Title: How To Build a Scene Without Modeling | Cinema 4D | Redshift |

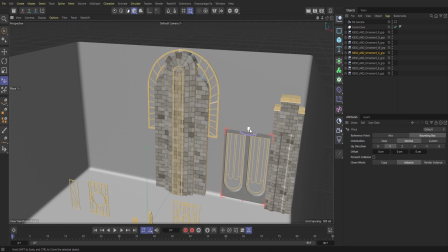(8:45)
And that's an interesting look, removing the black here. So we'll try that out and see what it looks like, and then we can always adjust it later. So,
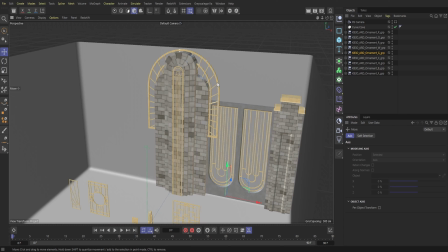(8:59)
and then we'll move this ornament from behind our pillar here, and then we'll just kind of adjust it here.
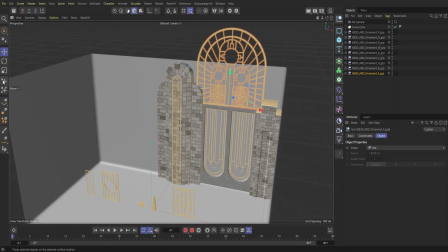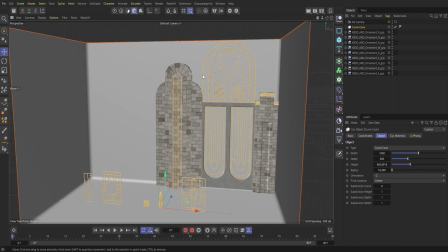(9:19)
I'm just going to bring up the curve a little bit so it's nice and on the wall. And so that's a pretty interesting look so far. And then we also have these ornaments as well.
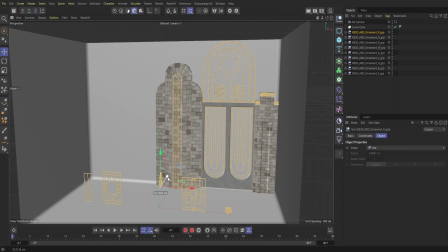(9:34)
They kind of have a nice curvature to them, and so I think they could look pretty cool here at the bottom of our column here, just to kind of help bring a little bit of a different look to our focal point here.
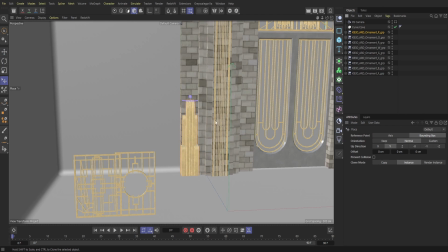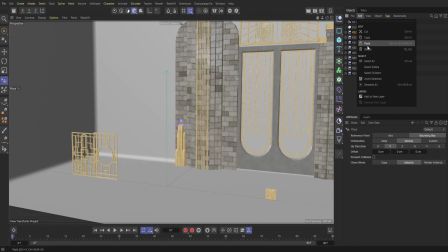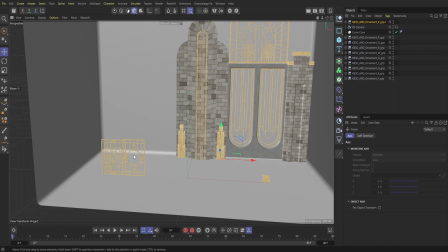(10:04)
And so that looks pretty good there. So next up, what we have to do is create a light source.
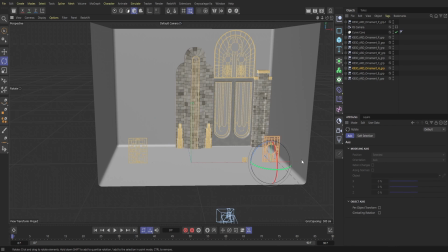(10:12)
So I'm going to use this ornament here. What's cool about this one is it has this circular hole in the middle. And so what we're going to do is actually punch a hole through our wall here, just so we can get some light coming in throughout.
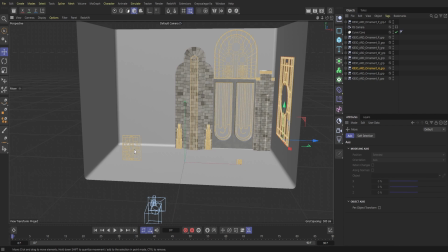(10:29)
And then I'll take this other ornament here and just apply it to the other side of the wall, just to kind of keep it as balanced as possible as far as what our room's going to look like.
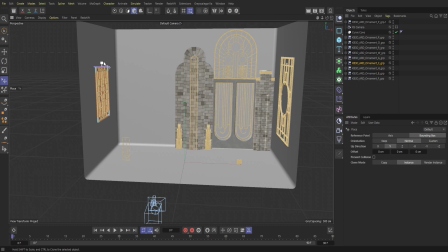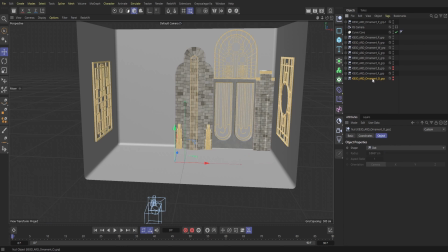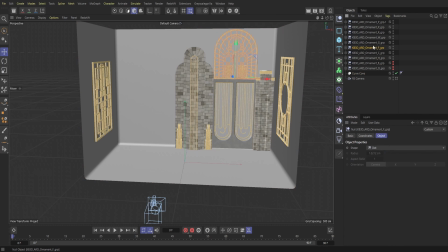(11:16)
And then I'm just going to adjust some of these ornaments here. And then I'm going to copy and paste again to make sure that, you know, our room is balanced. And then, of course, we're using this middle column as our focal point.
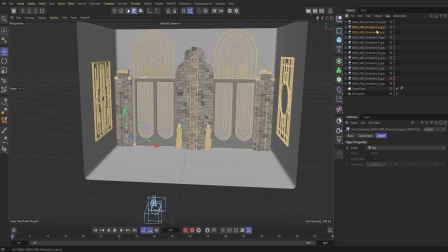(11:32)
So we're essentially just kind of mirroring one side to the other side here.
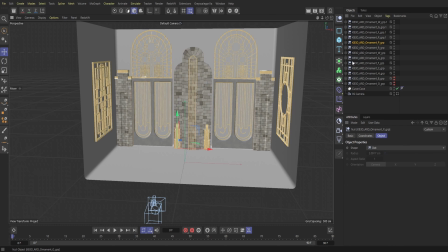And then as I pull up the Redshift render view here,
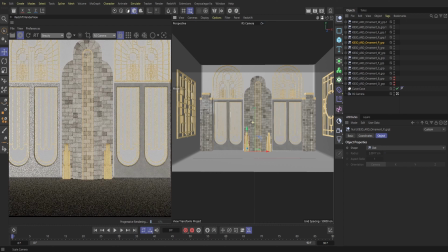(12:00)
I'm going to jump into my Redshift camera and again just kind of adjust it to the exact composition that I want.
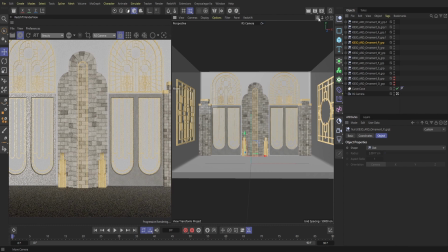(12:09)
And then I'll use the default camera to kind of fly around the scene here.
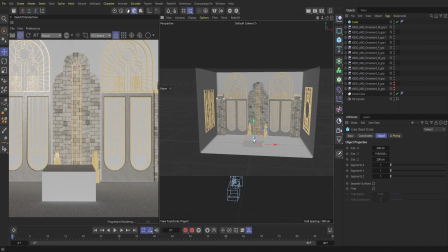(12:19)
So next up, I'm going to use a cube and we're going to use this as a ceiling.
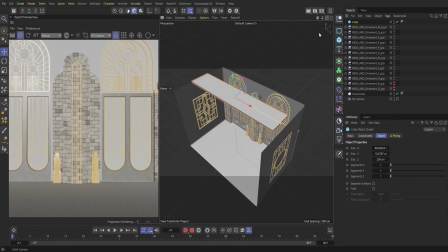(12:25)
Since I'm not going to really have a ceiling in my composition or any of my render shots,
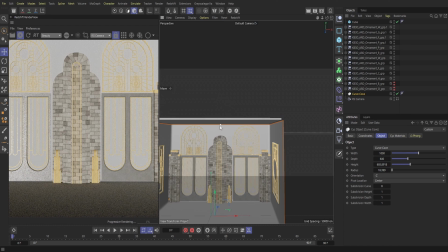(12:32)
I'm just going to throw on a cube on the top. Doesn't have to be too fancy.
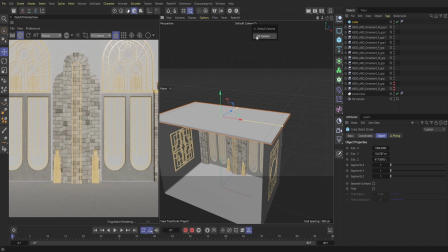(12:38)
Really what I'm trying to do with this is just mitigate as much light as possible.
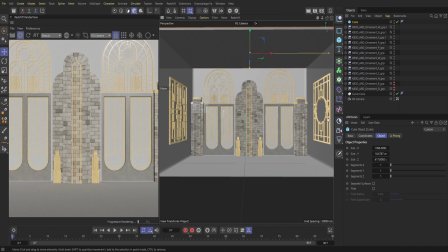(12:43)
So if we ever do throw in more lights, we can make sure that light is not coming in from the ceiling.